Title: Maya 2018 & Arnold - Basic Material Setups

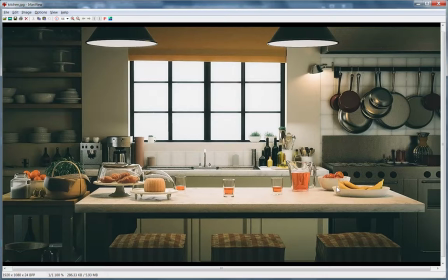(20:28)
So a range of highlights, a range of surface feels across the scene is what makes it visually stimulating and interesting to look at, and that's called material or surface differentiation. So that's what I would like you to focus on for this assignment.
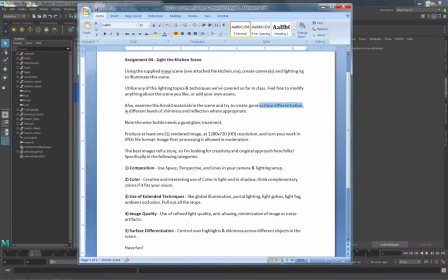(20:47)
And I want you to render out one image, at least 1280 by 720. What you get graded on is, I'm looking for creativity and original approach here. So I'm looking at composition. How do you use camera and the lens size and shape? How do you use color and color schemes?
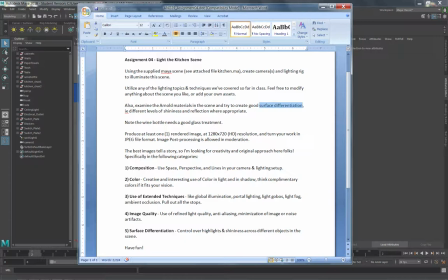(21:06)
Are you pushing extended techniques like global illumination, lighting gobos, ambient occlusion? Try to make use of those techniques if you can. And then render quality of your image and, of course, the use of surface differentiation.
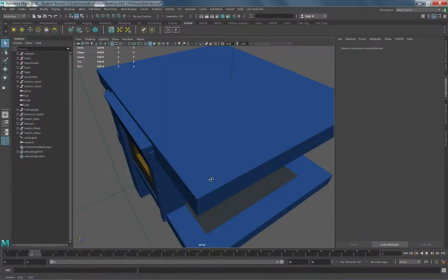(21:25)
So here is the scene I'm giving you. This already has some base materials applied, but
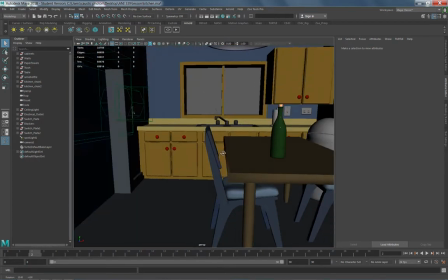(21:34)
what you're looking to do here is render out some view of the inside of this kitchen that is interesting.
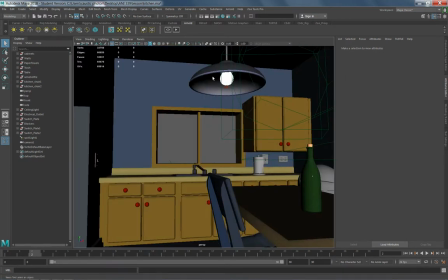(21:41)
And you have a window, you have a light fixture to use here.
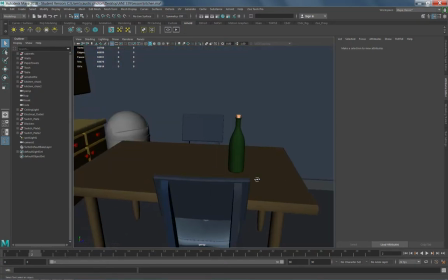(21:45)
You've got the ability to extend the scene if you want, so you can make use of that.
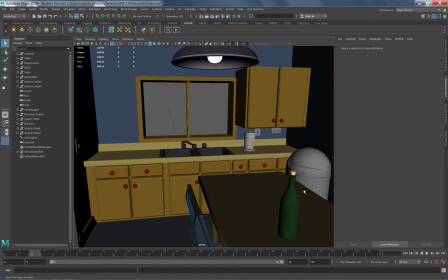(21:53)
So all of these objects in here have the potential for different levels of shininess, reflectiveness, to break up the surfaces across the frame here. Let's take a look at a couple examples of work that's been done on this particular scene.
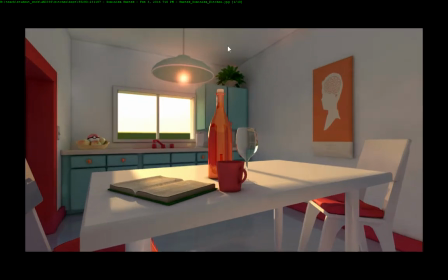(22:11)
This first one is interesting. Good use of color scheme here. Obviously, we have some good complementary colors going on. Also, nice sense of global illumination and light gradients on these walls and bounced light.
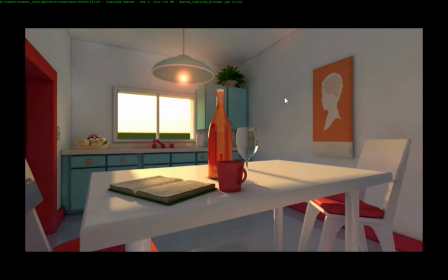(22:27)
Typically, when you use bold colors with neutral, brighter surfaces, you get to pick up a lot of that color bounce, which is nice. Ambient occlusion being used as well. I probably do more with the background window here, but it works kind of for this theme, this sort of glowy light casting onto this table,
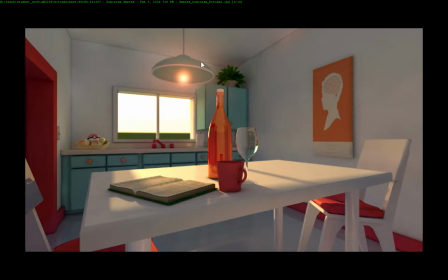(22:44)
and we're getting good 3D depth from these objects and good scene depth because we have a foreground plane and a distant background plane.
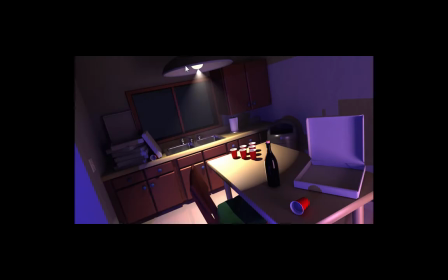(22:52)
So I think that's working pretty nicely. This next one is kind of about storytelling.
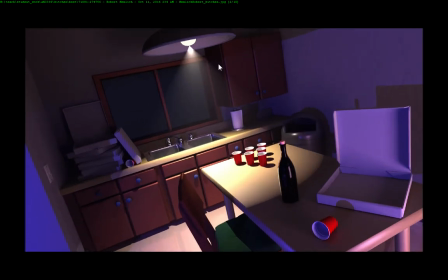(22:59)
We saw something happened here. It's pretty cool. I think that we have a nice mix of lighting with this cool light coming from behind the camera. That's fill light. And we have the fixture light giving us a warm highlight here and kind of drawing us to this quarters or whatever the game was being played.
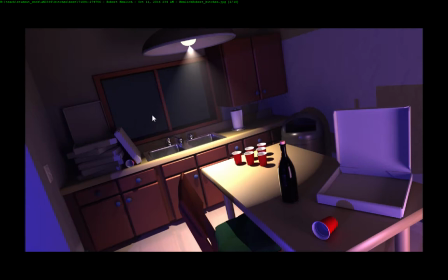(23:18)
I might do more with the background, so it's kind of blank, and that sort of makes the scene feel a little unfinished. Maybe do some like a picture of police lights out here or something to complement the story. And we also have good surface material breakup between shiny sink and trash can and the more matte
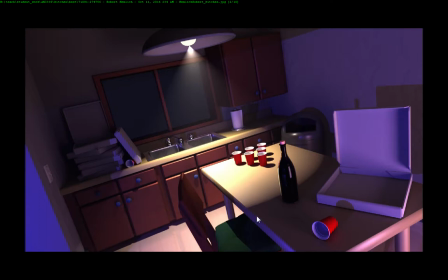(23:35)
surfaces of the cabinets. I think the table probably could have used a little more there too.
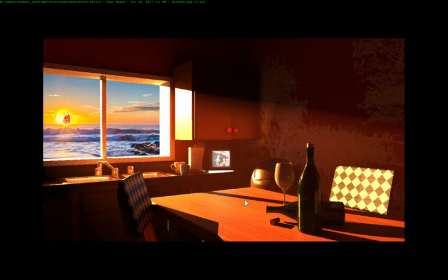(23:41)
This one, even though you can see there's some issues like noise, and you're also seeing aliasing. This is the jagged near horizontal line I was telling you about in the last class. So this is just about increasing samples, but we have a nice feel of light direction here and the sense of tying it to the outside.
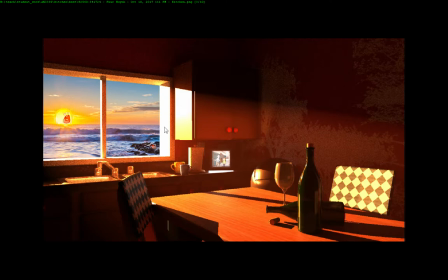(24:01)
And of course, this is hilarious over here, but it's a good sealed up illusion of a bright sunset casting warm rays and creating a good 3D fall off across the frame here,
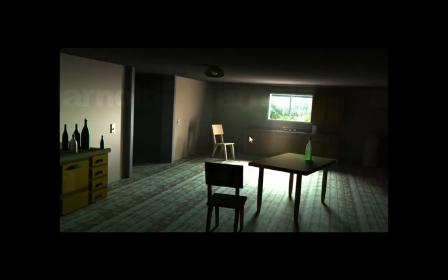(24:14)
and a couple mixture of surfaces there. This one is interesting just because it's a completely different feel and direction.
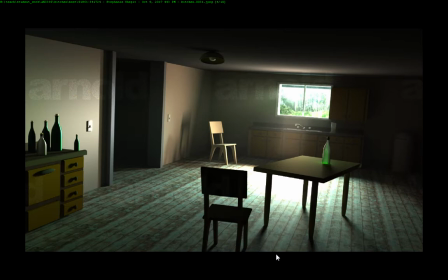(24:22)
This feels more like a basement room, and I just liked the feel of this and the staging of the objects, as well as some of these light gradients. We're not getting a ton of material differentiation here, but you're seeing a nice glass effect on that. Right.
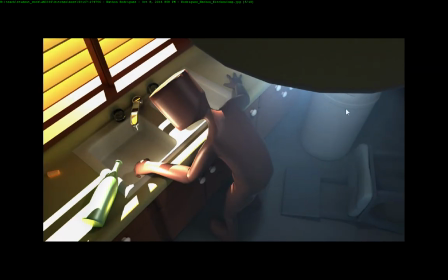(24:38)
This one, another storytelling, is kind of cool. What we have here is a nice color scheme of warm and then cool offset, some volume atmosphere to create some the sense of a little bit of dust in the air. Hard diagonal lines, linear motif is very chaotic,
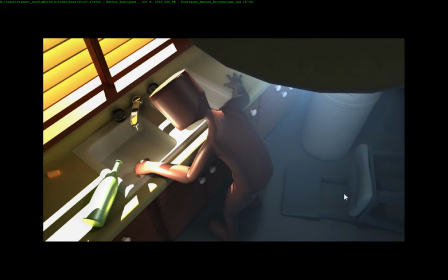(24:54)
chair sort of matches that sort of idea of something happened that wasn't good, and just good 3D fall off and across the scene here. So highlight, fall off, and shadow areas are nicely defined based on the light direction of this.
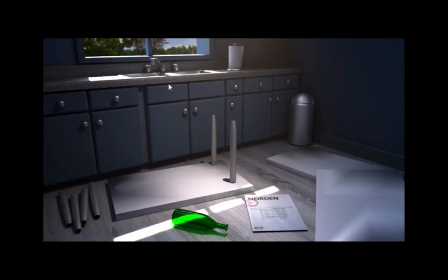(25:13)
So a couple more here. We just have kind of a fun treatment on the scene here. I think we've all been here. But some nice highlights on the knobs coming into the trash can as more of a brushed look versus this chrome up here on the paper towel holder.
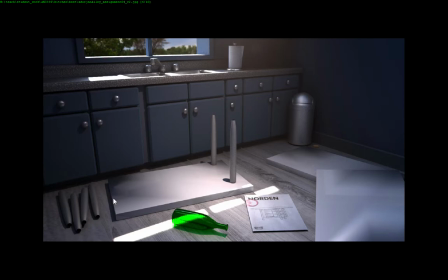(25:29)
Good sense of light coming in from the outside, creating highlights in the scene. And of course the wine bottle stain on the IKEA instructions is classic. So here's another one that's got nice feel to it.
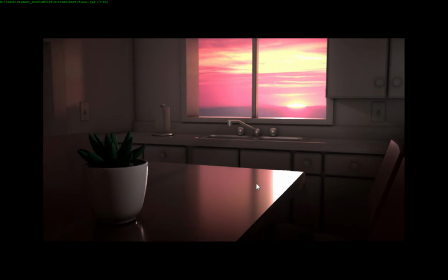(25:44)
I just like the tones that are going on here and some of the surfaces, reflections and highlights that are going on. This one just does another nice job of making this natural light feel like it's an early morning sunrise in this room. And again, nice 3D fall off on these surfaces here.
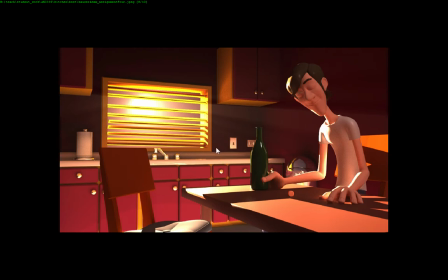(26:06)
So a couple more, you know, this just, that's a nice lit feel, some bounced light filling in the shadows. And some nice highlights on the subject, so using tone to draw your eye and make a connection to the window.
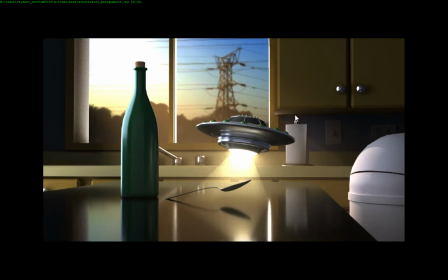(26:25)
This is another fun one, just storytelling, playing around, bringing in their own asset, and just creating a fun little scene. I like the sense of depth in this, even though it's very much a horizontal motif, the little angle offset from this flying saucer is kind of fun.
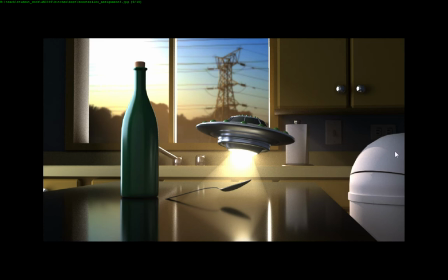(26:44)
I think there's a missed opportunity with this trash can to put some reflective surfaces here and pick up some of this stuff over here on the can, but otherwise, pretty nice job on this one.
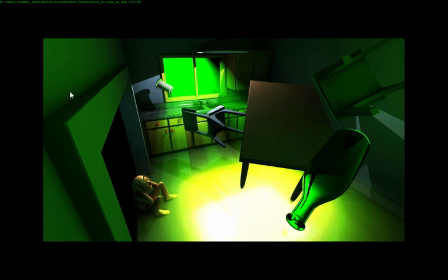(26:55)
People can get real crazy with this scene, so here you can see sort of that surreal effect with the alien green light coming in and things levitating. This big bright highlight is essentially becomes a focal point.
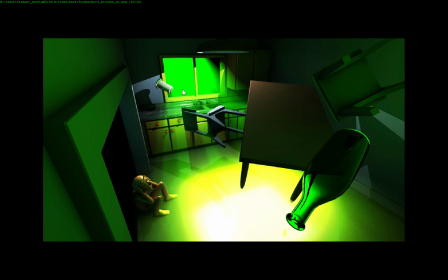(27:10)
But with the character right by it, our eyes make that connection and we can see the closure between these elements here.
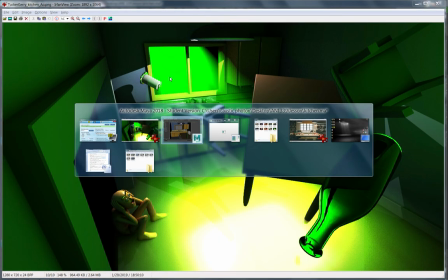(27:18)
All right, so there you go. Have fun with that. Let me know if you have any questions and see you next week.
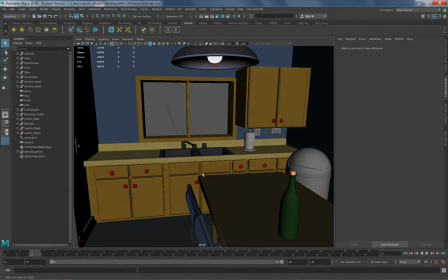(27:25)
Stay warm.